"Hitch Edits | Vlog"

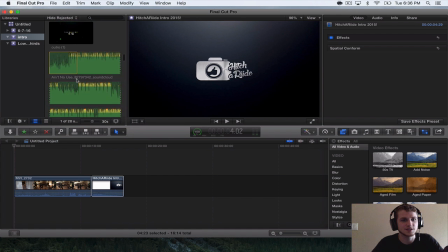I have an intro event, which is all the songs that I use for the different nation content, and also do I have anything for my personal channel? Oh, like blooper sound effects and different things like that.
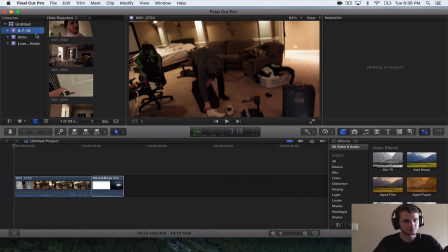So I keep these 2 main folders, and then I put whatever content I'm using for that specific video in this event.
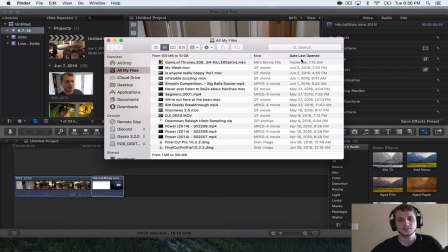So, okay, songs. So as you guys know, let me make sure there's nothing inappropriate in here.
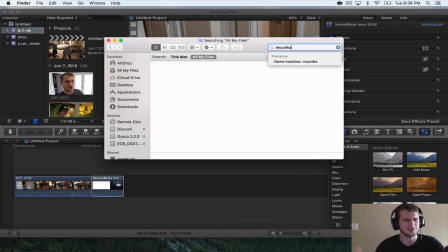Not saying there ever would be. I'm just saying, you guys get me. You guys get me. All right, so I'm probably the only person in the entire world that has almost every Monica song downloaded to his computer.
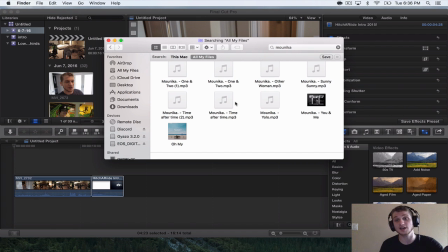So I usually just try to pick one that I haven't used in a long time, and then I don't ever use this one anymore because I know how much some people love it, some people hate it, and I kind of have developed that song for Monica into like my personal like song.
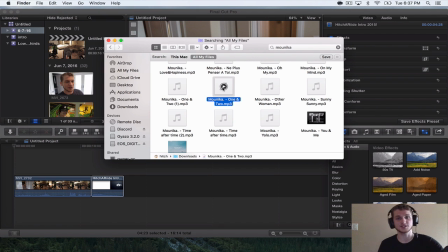Like when they hear that, they think, oh shit, something big. So Hitch is doing something big in this video. So I tend to save that. Like the last time I used it was in the 100K video. I
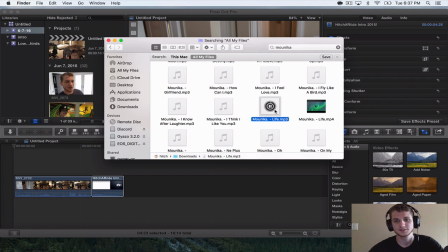accidentally have that in MP4 as well. No, I don't like that song. I haven't used this one in a while. Yeah, I haven't used this one in a while. It's one of Monica's most popular ones though, so
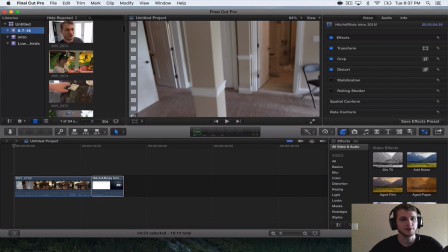whatever.
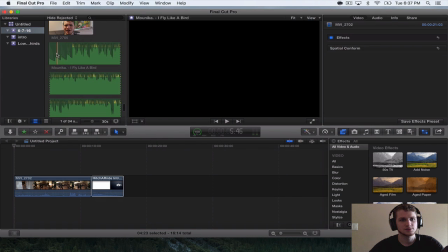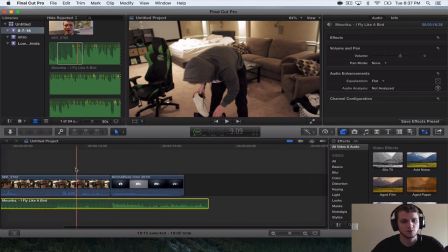All right, so then for the drop, I'm editing with a trackpad, by the way, because you can just do this back and forth, and it's a lot easier than a mouse, honestly.
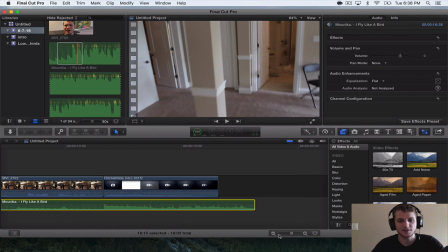Because when I edit on the desktop, I have to use these buttons.
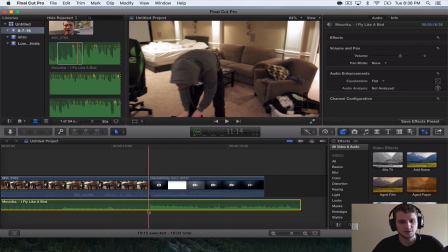So you want the drop, obviously, this bar to hit right there,
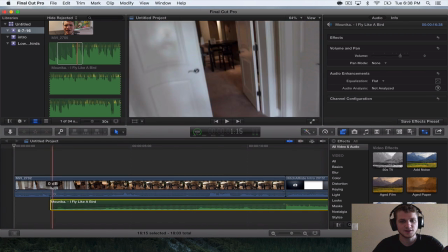and then I tend to fade it in so that you get a majority of the
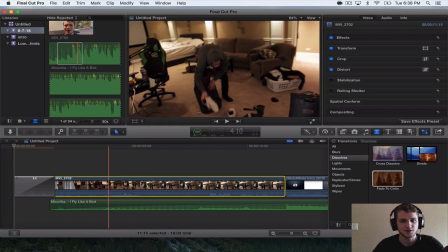so you're focused, when you first hear the clip, you're focused on the actual audio, and then you slowly hear the music fade in.
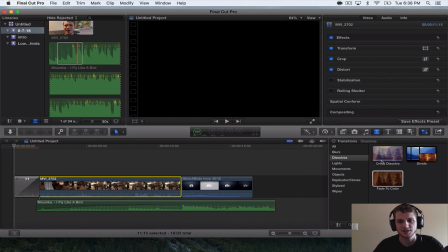So and then of course I went over here to transitions and did a fade to color, which is automatically black.
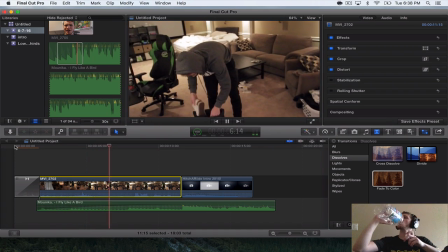All right, Sethi. Go win a tournament, all right?
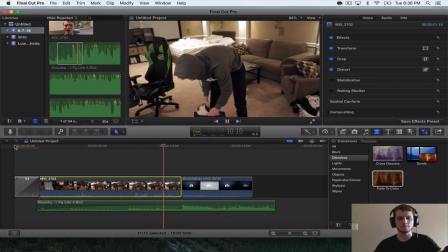Yeah, we'll try our best.
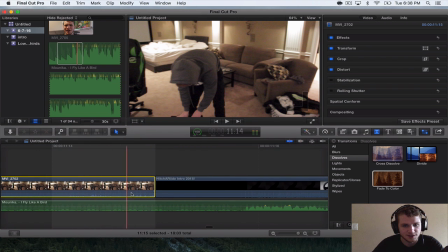All right, and then I also heard something right before I stopped, which is all this little sound right there.
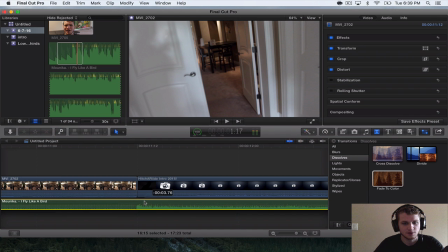It doesn't make it as smooth, so we're just gonna cut off a few frames, drag this back over, and then we got it perfectly.
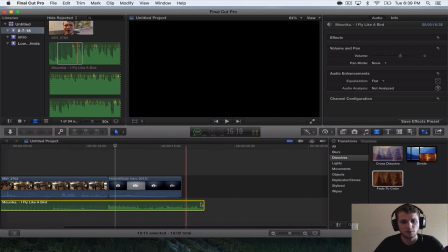So people wonder why I always have
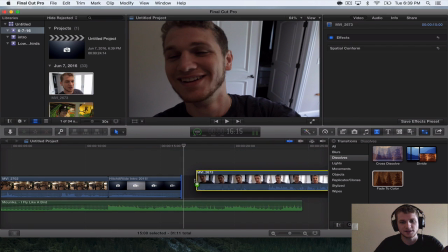a few segment, like a little, all of this dead space right here.
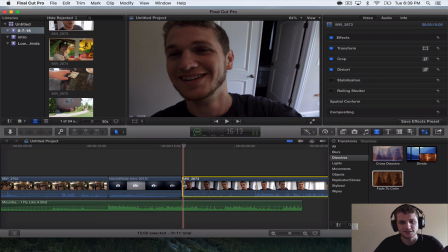I usually like to fill it a little bit with music
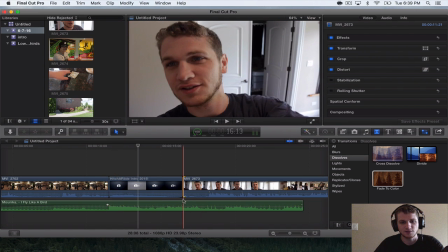because if the song ended right here, it would sound so choppy.
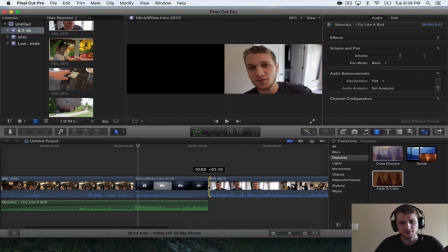So like, say this is what happened.
First shot of the day, we're all in.
That would sound super weird. So I usually tend to fade it in, and then I adjust my camera on purpose.
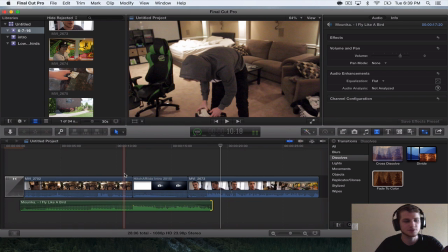So it's not, I do it on purpose. It's not really unprofessional. Some people in the comments say that, but whatever.
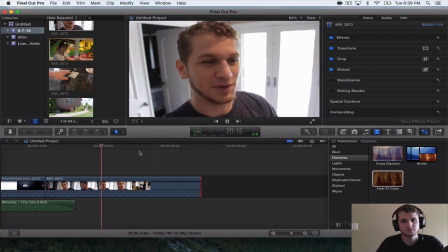First shot of the day, we're all in here about to play some pool for smooth competition.
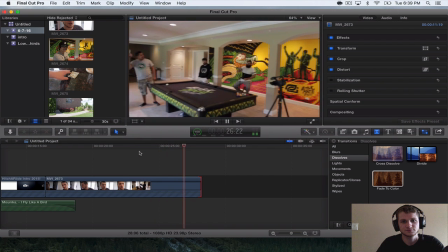Dude, the two sides of Seth are actually ridiculous.
All right, I'm just going to end it
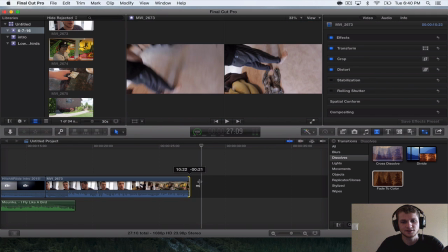there. I usually try to find the end of a sentence to end it on, so I don't even know what he... The side that Yeah, see.
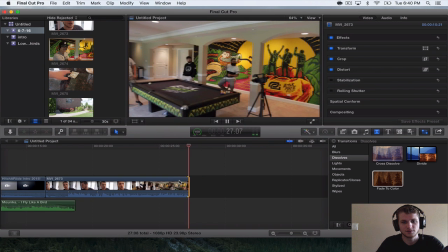So...
ridiculous. Two sides of Seth are actually ridiculous.
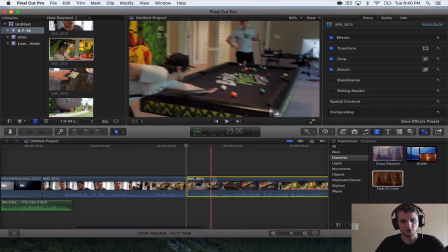Then we go back.